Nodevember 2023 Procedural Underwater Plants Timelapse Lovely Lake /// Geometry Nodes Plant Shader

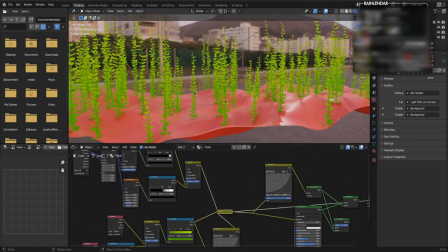These interesting green tones go through an RGB node and a hue saturation
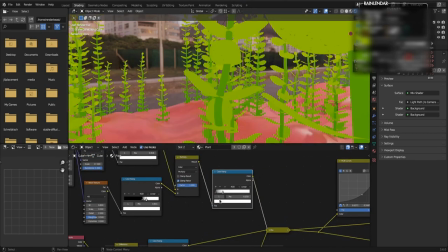value node to turn them into a dead plant orange-brown color.
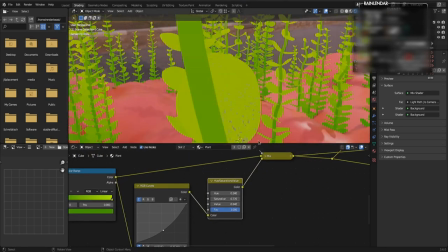And this gets mixed with the original interesting green colors with the just mixed up noise texture as mix factor.
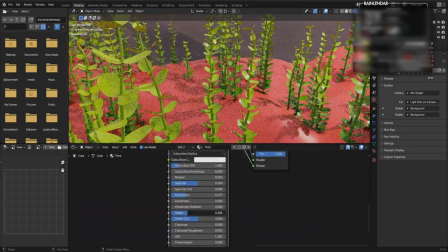Then I dial down the roughness and up the sheen a bit to my liking.
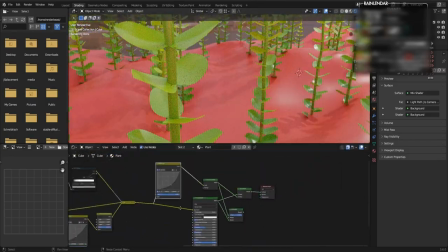These settings are highly subjective, and underwater is always a bit different.
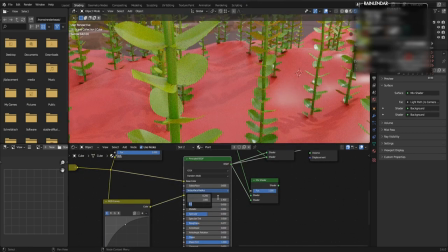I set the subsurface scattering value to
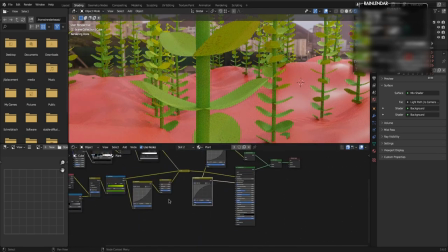0.005 for a very subtle few under the surface.
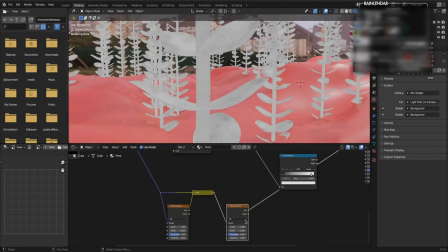And for the subsurface color, I use the same color as on the surface, but brightened up a bit with the color curve node.
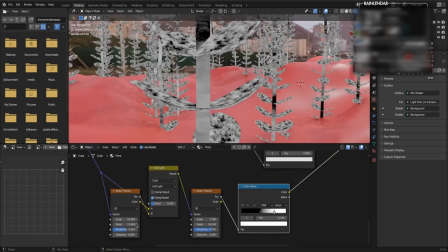Mixing up noise textures is always fun to do and good to have.
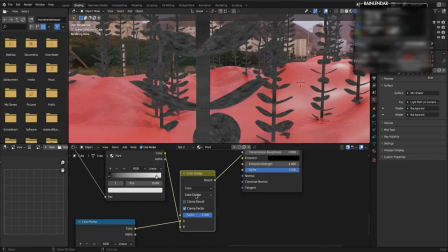I used this new random noise to mix the base color consisting of various hues of green with a darker version of itself,
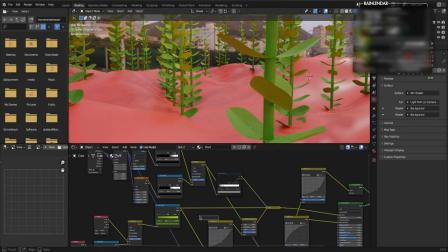shortly before shifting the color hue to the dead leaf brown color.
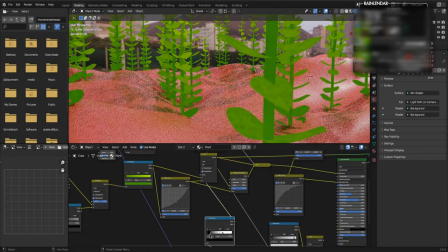And the way the plant now has darker and brighter spots, it also gets different reflections on its surface by using the same
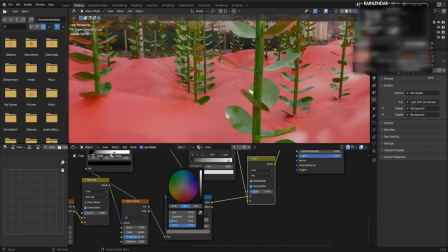noise texture with less contrast and more closely related gray tones as a factor for the roughness of the PBR shader.
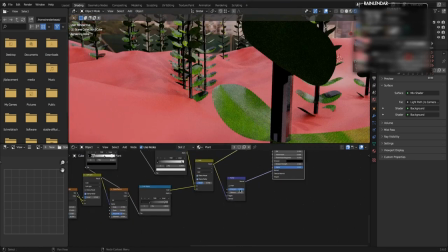And the same underlying random noise texture, used both for the roughness and partially darkening the base color,
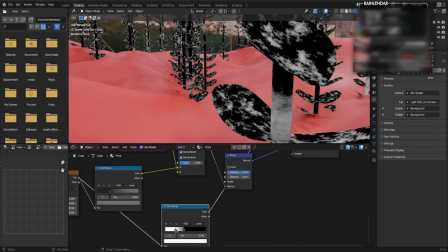now also goes into the height of a bump map,
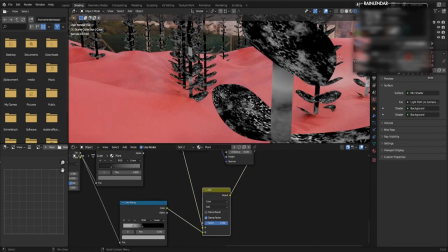to have some kind of relation between the dull and shiny parts of the surface and the surface unevenness of the plant material.
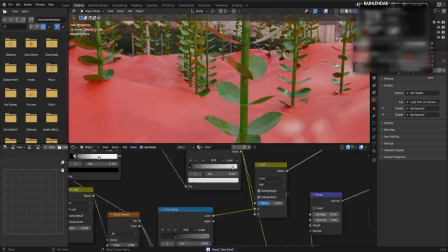I was aiming for a more waxy look for these underwater plants,
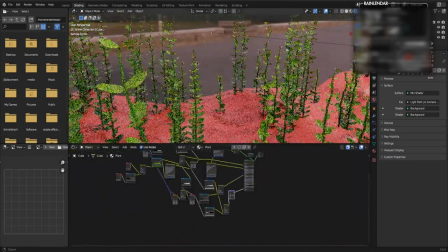so I set the strength value of the bump node to a very subtle 0.05.
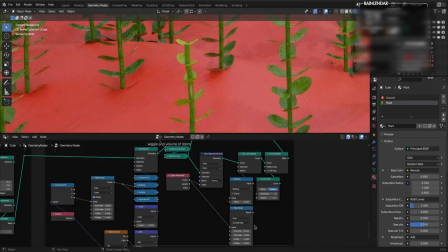And that's it for the plant material. I was not happy how the stem and leaves get smaller towards the top,
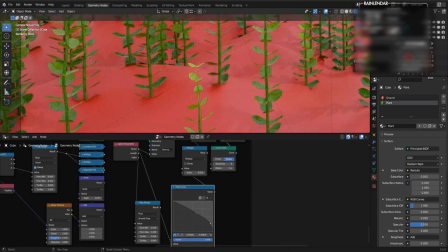and changed the calculation from using the set values to using the spline length of each stem as a driving factor.
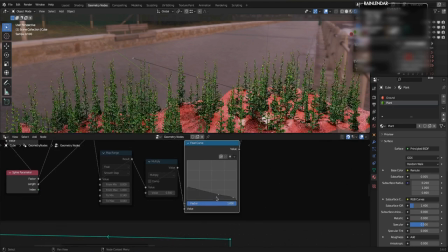Those 0 to 1 values along the spline are way easier to control with a curve node that only accepts values between 0 and 1.
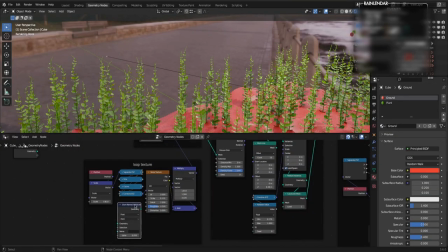Now, let's get to the material of the ground plane. It is mostly covered by the plants, so we can do this quick and dirty.
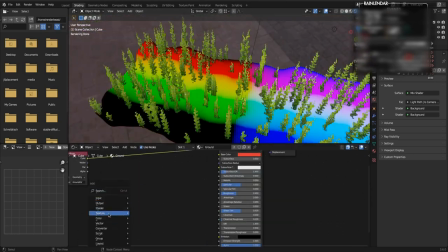Capturing the loop position vector gives us the fitting coordinate for every noise texture we want to use for the shader.
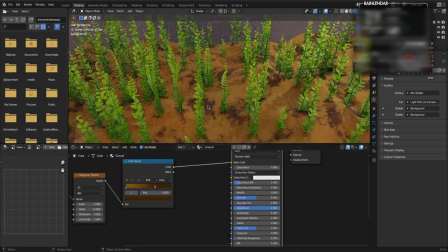Cranking up the details and sending it through a color ramp with dirty brown tones is fitting for a ground plane.
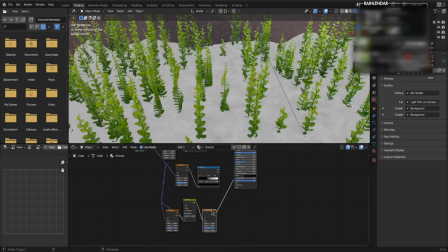Plucking more noisy noise into a bump node with a very high strength level gives us a very rocky,
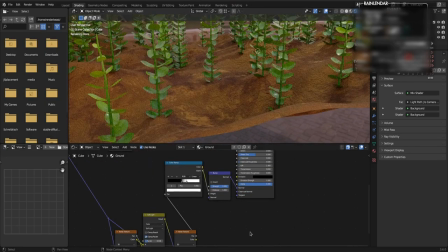rough ground plane, more than good enough to be visible only in the background.
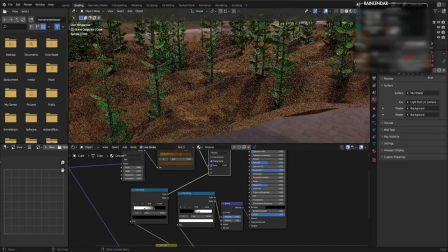After that, I just added the camera flight animation, looping after the same distance the ground plane is deep,
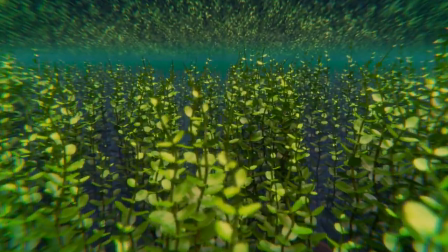and a lot of compositing, which I didn't record.
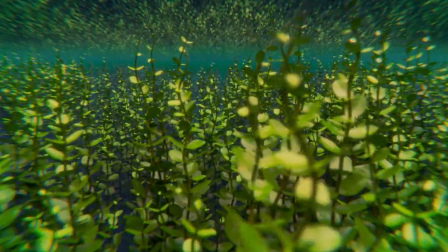Compositing is mostly making small changes, waiting a long time for the render to finish, doing another small change, and so on.
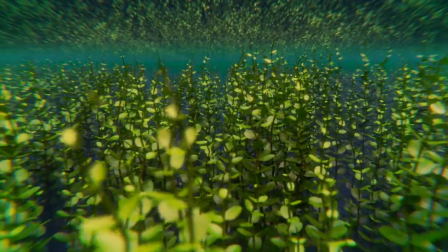To make the loop seem endless,
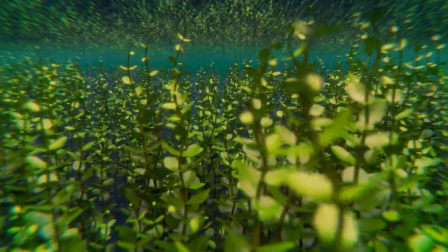I composited a mist pass in and gradually faded the view into the distance to a bluish water tone.
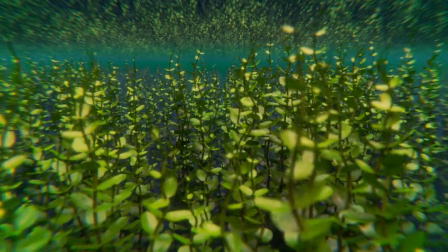You can get this file on my Patreon, where you can support me and the channel, or on Gumroad.
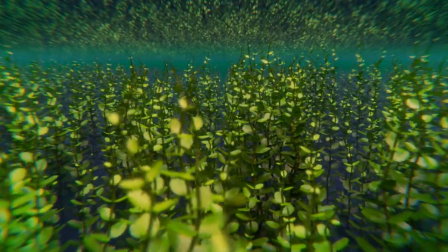Link is in the description. If you like these creation time-lapse videos, tell me in the comments and I'll make more of those.
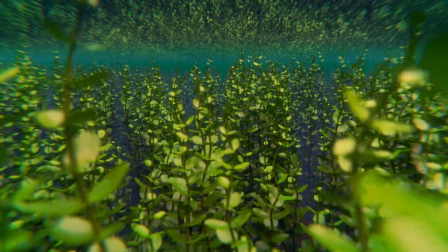And I already did one of those for last year's Nodevember, where I created a procedural iceberg frostland.
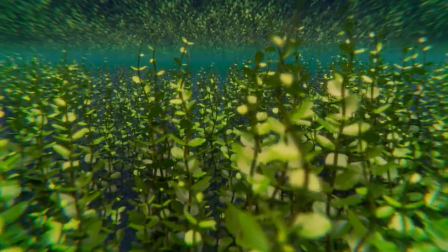It's on your screen right now, together with more watch recommendations.
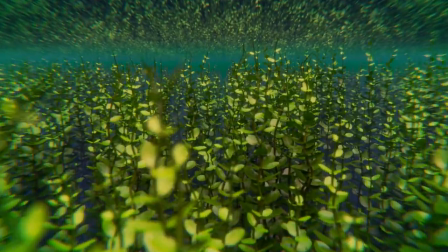Like and subscribe to support the channel. Thanks for watching until the bitter end.
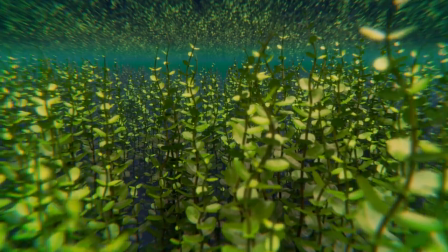And that's all, folks. TT out.